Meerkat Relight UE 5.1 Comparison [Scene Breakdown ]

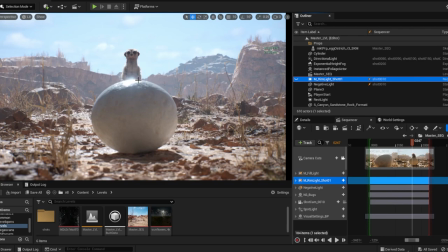3:53 small type of rim light that still works but in my case I wanted to increase it to have this kind of really nice four bright effect you know just to have more silhouettes on one side even if it was the opposite
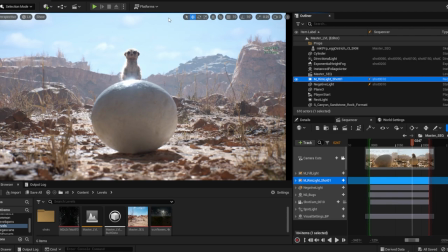4:10 most likely because the light is like pointing in these ways from behind so that you have this shadow and in here i wanted to emphasize more this side of the meerkat
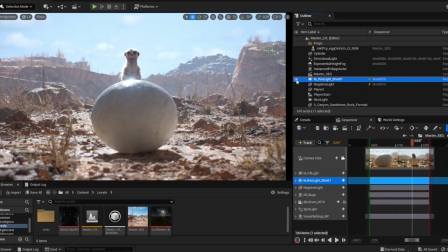4:21 okay because it felt better to me then i used the fill light and the fill light is was used in this
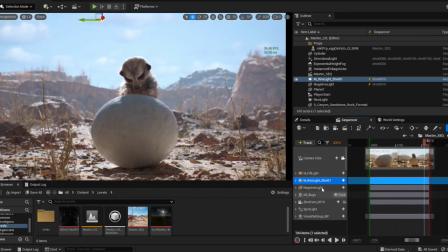4:30 particular case scenario whenever the meerkat was going near the egg that one was the result without the fill light and into my eye it was looking a little bit too much off and because of course lumen is doing some some really good progress but sometimes doesn't give enough
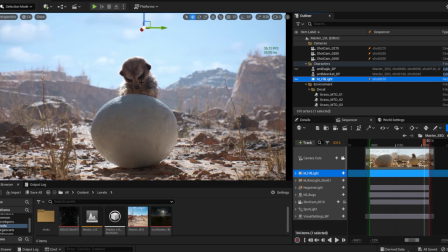4:49 bounces because this one is a really really small bounce and just the fact that it could give to us all these bounces around at these fps by the way i have a 3090 and one i9 cpu so quite big machine but at the same time
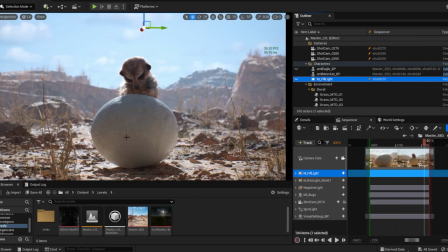5:08 possibility to render all this stuff with these two techniques like lumen and ray tracing that it's lumen using a hybrid ray tracing so it's not
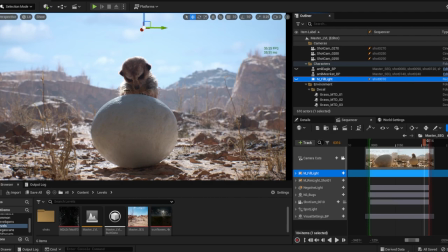5:21 full ray tracing but it's not the video to speak about it and nanite as well then i'll show you up it's it's incredible it's really incredible so in here i use this fill light to fill
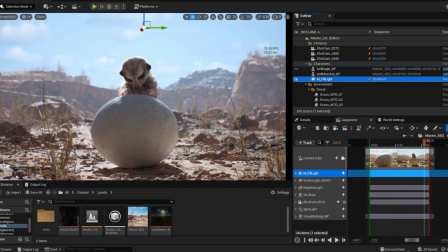5:35 more of the face of the character and to do that i use a technique that probably most of you already know that is called lighting channels and lighting channels basically gives you the possibility to
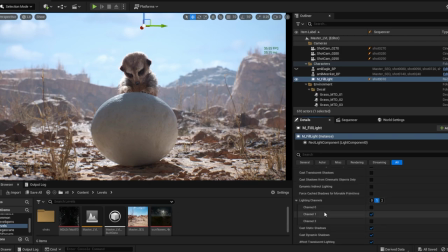5:49 light an object by dividing it into different channels or if you want to compare it to something like photoshop you can say layer okay so we say okay these objects that is in this case the
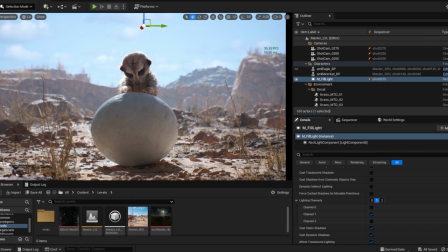6:05 meerkat will be in the channel one and also in the channel zero so the channel zero is the default one of unreal to light objects and we add also the channel one so that
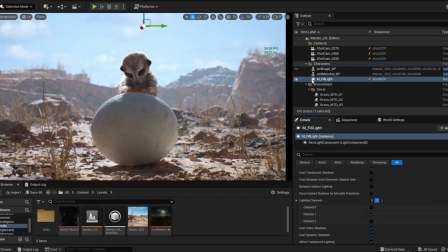6:19 whenever we need it we can add some lights that will interact with only objects that are in the channel 1. Okay, as you can see here, now we have it. Right?
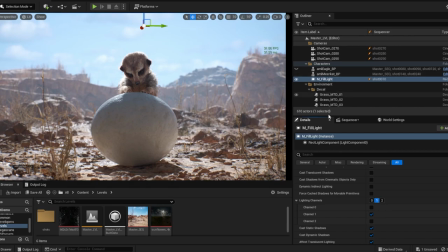6:31 And that one was really fundamental for me, and I used it also for the rim light and the other lights that I used so far to illuminate only the mirka,
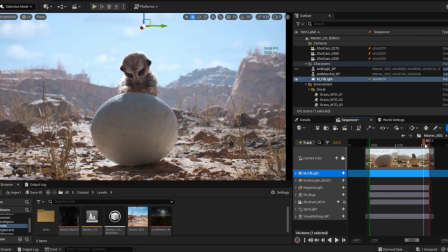6:40 to emphasize certain areas or certain parts of it. Okay? And then we have the negative light.